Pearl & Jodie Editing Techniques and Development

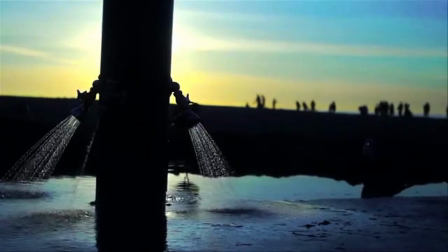[4:07] So you can see it every day. It's all for love.
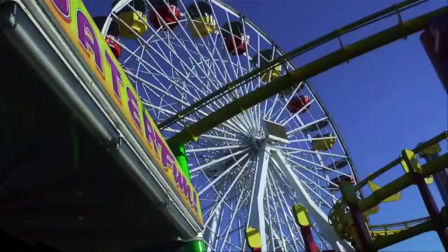[4:15] It's all for love.
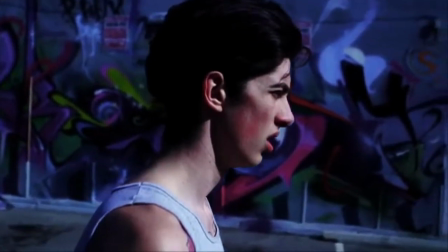[4:20] I will do anything for my love.
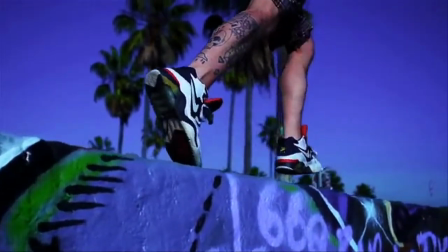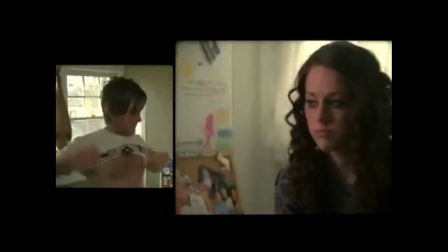[4:31]
Because the Paramore song is a rock song, and the shot pacing has to be quicker to move the rhythm of the music, as you can see, the shots are timed to change along with the beating of the drums.
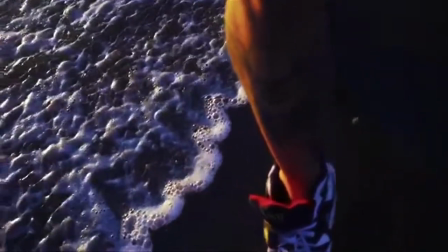[4:39]
Compared to that of a slower song, for example, Sam Pepper's video LA Dream, where the pace matches the slow rhythm.
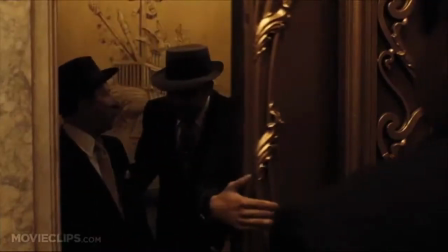[4:50]
Next, techniques, crosscut and cutaways. As you can see in The Godfather communion scene.
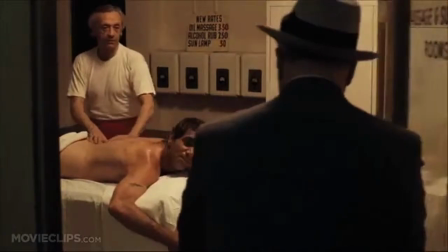[4:57]
The use of this technique is to show two events happening at the same time. It also shows a contrast within The Godfather between life and death and how they interweave.
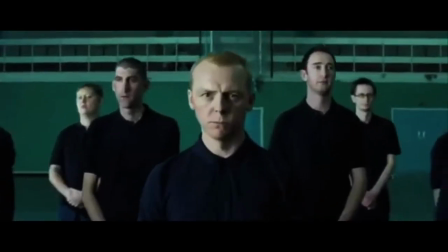[5:10]
Next up is my favourite editing technique, the montage.
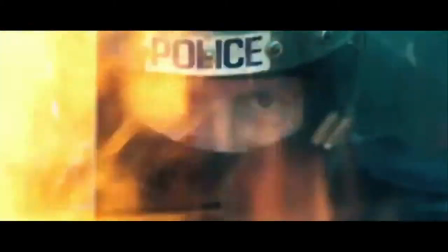[5:17]
This technique is used to show the pacing of time, like a time compression, but more often than not it is used in movies to show someone improving over a long period of time.
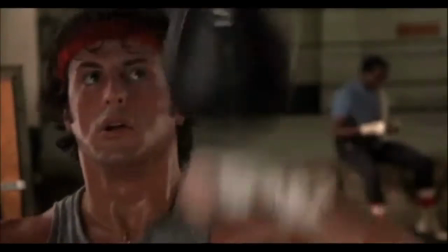[5:30]
Montages are commonly used in action movies such as Rocky.
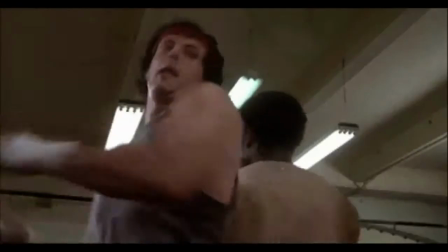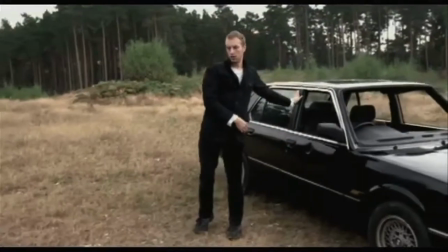[5:41]
The fast-forward/reverse technique isn't commonly used within editing unless it relates to the telling of the story.
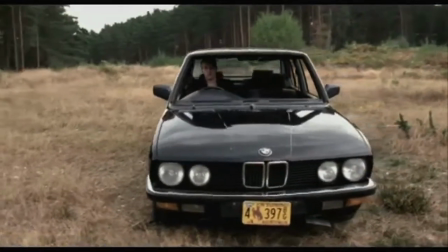[5:47]
For example, in the Coldplay music video, the whole thing is shot in reverse.
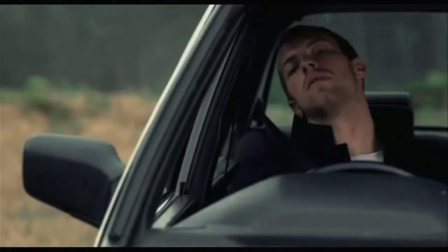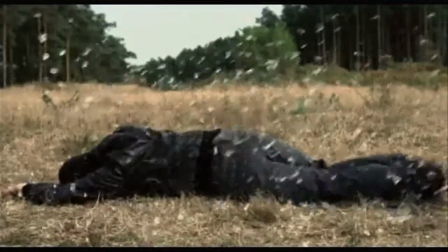[6:01]
By the end, the story is eventually revealed to you. The use of the reverse technique is what keeps the audience in suspense over what's happening within the music video.
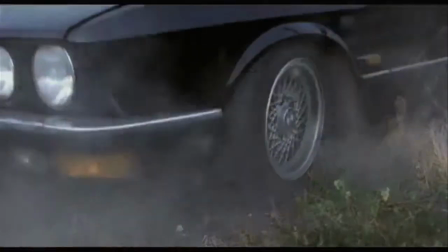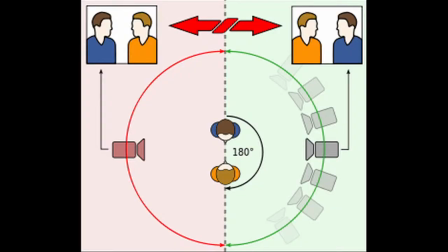[6:14]
With editing and filming, you should always remember the 180-degree rule. There is an imaginary line called the axis that you shouldn't cross.
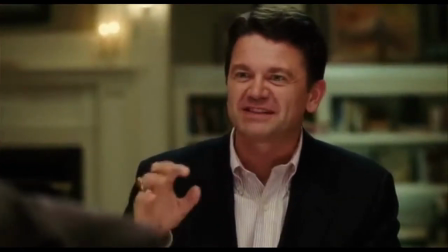[6:22]
This is because it will get confusing for the audience. For example, on the dinner scene, the camera stays on a certain shoulder of the actors, keeping to the 180-degree rule.
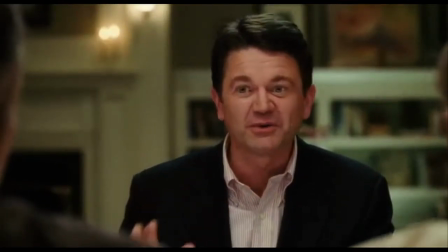[6:30]
This is so the audience can see where everyone is positioned and doesn't get confused.
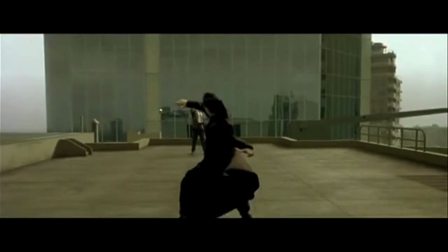[6:34]
The only time you can break the 180-degree rule is when you use the 360-degree rule, which is when you go around the actors in a full circle.
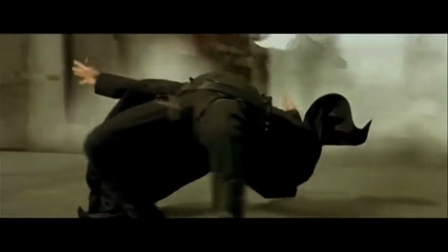[6:41]
As you can see in The Matrix, the slow motion technique was used to show the action within the movie as the character was being shot at.